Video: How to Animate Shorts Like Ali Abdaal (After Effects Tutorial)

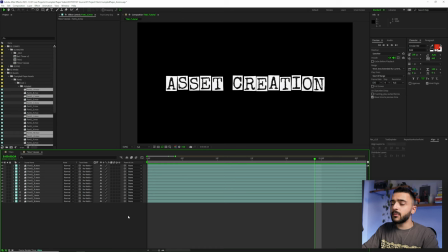[28:39]
All right, I'm clicking this to toggle that down because we don't need it for now. Okay, that's good. Let's actually start changing the colors of these.
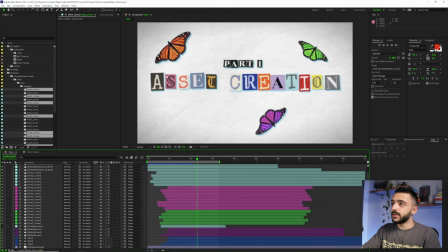[28:44]
And so if we go back to our reference, what I made already, we can see I have these kind of like random colors for each of them, which is very reminiscent of like a sort of like old ransom note, which is actually where I got the reference from.
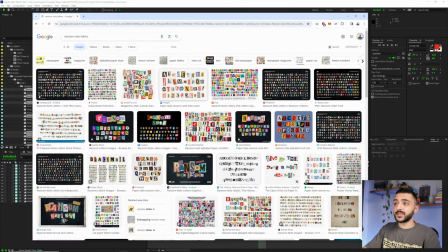[28:55]
So if I pull up Google here and I bring this over, you can see this is actually what I used as a reference. I just use Google Image for the colors.
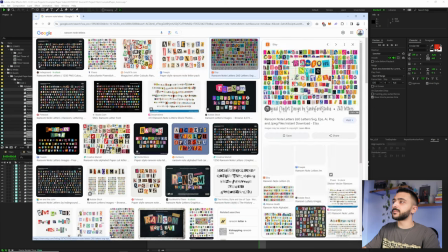[29:01]
And all I did is just sample some of the colors from some of these different notes. You could choose any 2 colors for them.
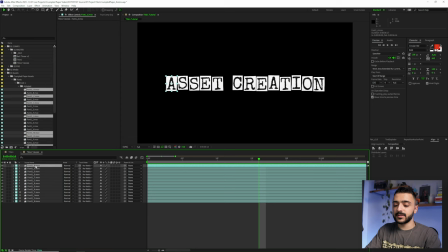[29:08]
The easiest way to do that is with just a tint effect. So I'm gonna bring up FX Console and type in tint. And now we can select for the black color and the white color, anything. And what I'm doing here is if you notice, I have the window open on the left.
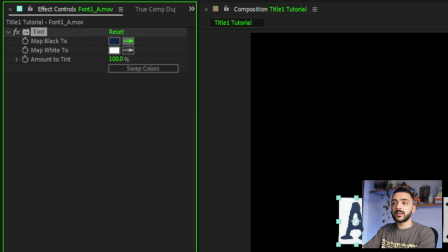[29:20]
All I'm doing is I'm selecting the eyedropper, hovering over the color and hitting enter or return on Mac instead of clicking. Because if I click it, then it'll actually click over to Google. But if I hit enter, it'll select the color without me swapping over to Google. And it's just a quick way of selecting your colors if you're using the eyedropper with a reference outside of After Effects.
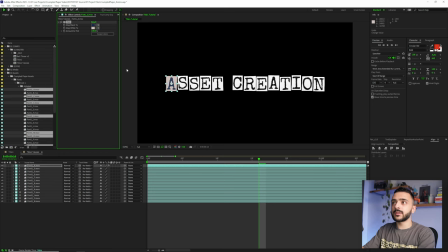[29:39]
Let's do the same on the white here. So I'm gonna select the white and select our color. And then I'm just gonna repeat this for all the different letters here. Okay, after some selecting and swapping colors, I think this is pretty good. Of course, we could always change it later, but I'm gonna just leave it like this for now.
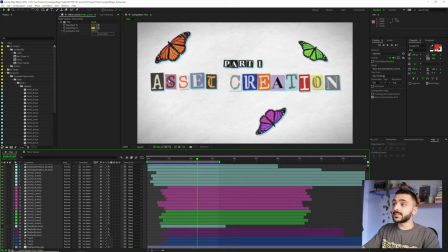[29:54]
But if we go back to here, you might notice that I used some of the other fonts as well to kind of mix it up and give it a little bit more variation, which really helps sell it.
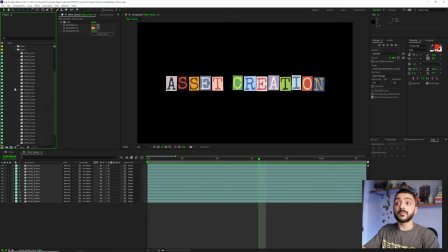[30:02]
So I actually have the other fonts from the pack as well, from the full pack here, and I'm just gonna go through and swap them. There's actually a really easy way to swap assets and to keep the effects without having to redo everything. So what I'm gonna do here is select our first S and go into our second font and find the S here.
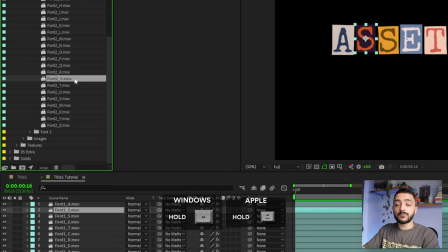[30:19]
And before selecting this, I'm gonna hold down Alt or Option on Mac, and I'm gonna click and drag, still holding Alt, and drop this onto our S. And you can see that it auto swaps the S,
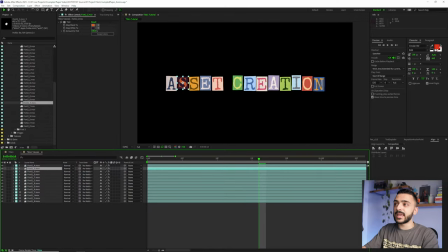[30:30]
but it keeps the tint, it keeps the scale, it keeps the position, keeps everything. And I'm just gonna repeat that for some of the different letters, mixing up the third font as well, and I'll just repeat this for the rest of the letters.
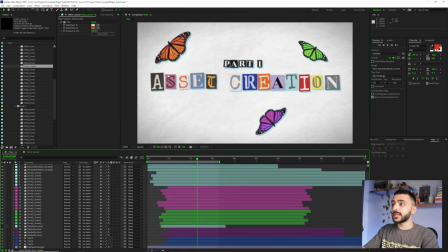[30:41]
So comparing the two, they're slightly different. It chose slightly different colors and the different letters, but it kind of goes to show it doesn't really matter.
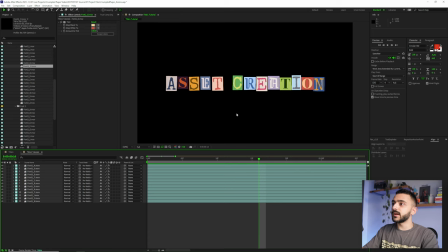[30:48]
Just as long as you keep that variation and mix up the colors and everything, it should look pretty good. So we're off to a good start here. If I hit play, we have our animation in, but not a lot of character to it yet, except for the color. Well, it's time we bring in that jitter that we made before, that actual preset that we made. So I'm gonna select our first one, our A, and I'm gonna bring up our FX console and type in transform.
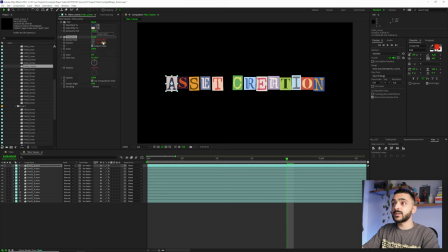[31:07]
We can see we have our preset down here, and if I click this, it auto adds it with the updated anchor point, position, and rotation that we set before. If I hit play, we can now see that the A is jumping around. So all we need to do here is just select our transform, hit Control C, and select the rest, and just hit Control V. It'll auto paste them.
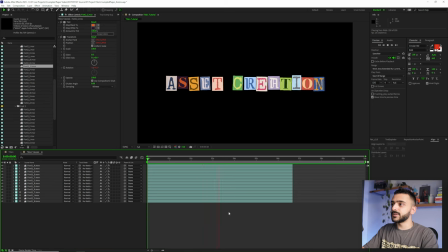[31:26]
And now when we hit play, we have this on our animation. We have these nice little jitters. And of course, if you want to change the values, it's actually really simple. So I'm going to select our A right here. Maybe I want to add a little bit more rotation to this.
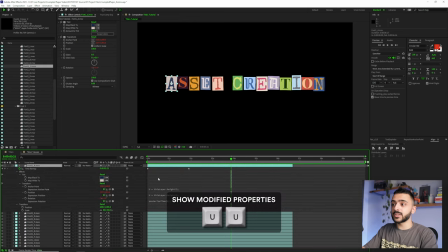[31:37]
So I'm going to actually select our A and hit UU twice to bring up all our expressions and come down to our rotation expression.
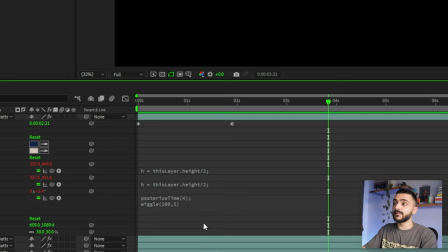[31:44]
And I'm going to update this from 2 to actually, let's make it 5 for this. I think 5 would be better for this to add a little bit more character to it.
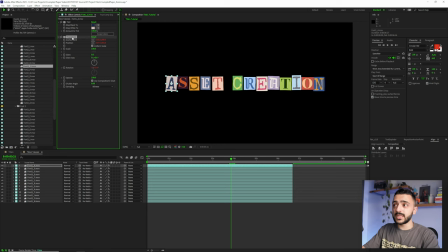[31:50]
Well, it's only updated one of them, but what we can do is just easily override our transform effect by selecting our A's transform, copy it again and select the rest and paste, and it'll override those with that new expression updated. And now when we hit play, we have a little bit more rotation on this. And so if you wanna go back and forth and kind of update maybe the position or whatever else, that's a great way to quickly update it. And that's also part of why I use the transform effect instead of the actual layer controls, because it'd be a little bit more time to go through and update those.
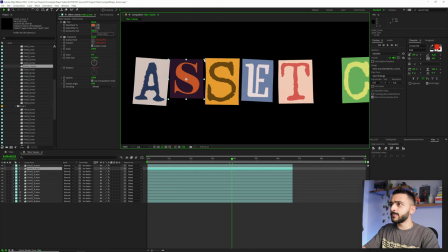[32:19]
Let's zoom in here and let's change the scale a little bit. Let's scale this one up, maybe scale this one down, just to add a little bit more variety on them.
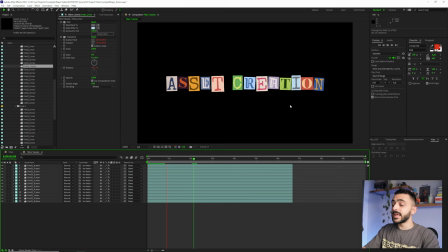[32:27]
When we zoom back out here, we now have a little bit more variation on this. And again, of course, you can always just change the actual position of these. So we want to space them out a little bit more. There really are no rules to what to do here.
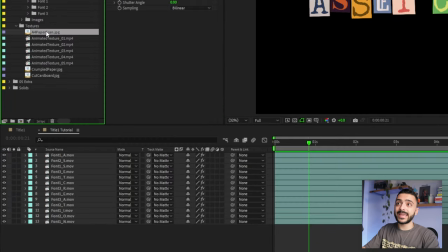[32:38]
It's really just a matter of experimentation. But let's actually bring in a background here. I have a 10K scan of a piece of paper, an actual just plain white piece of paper.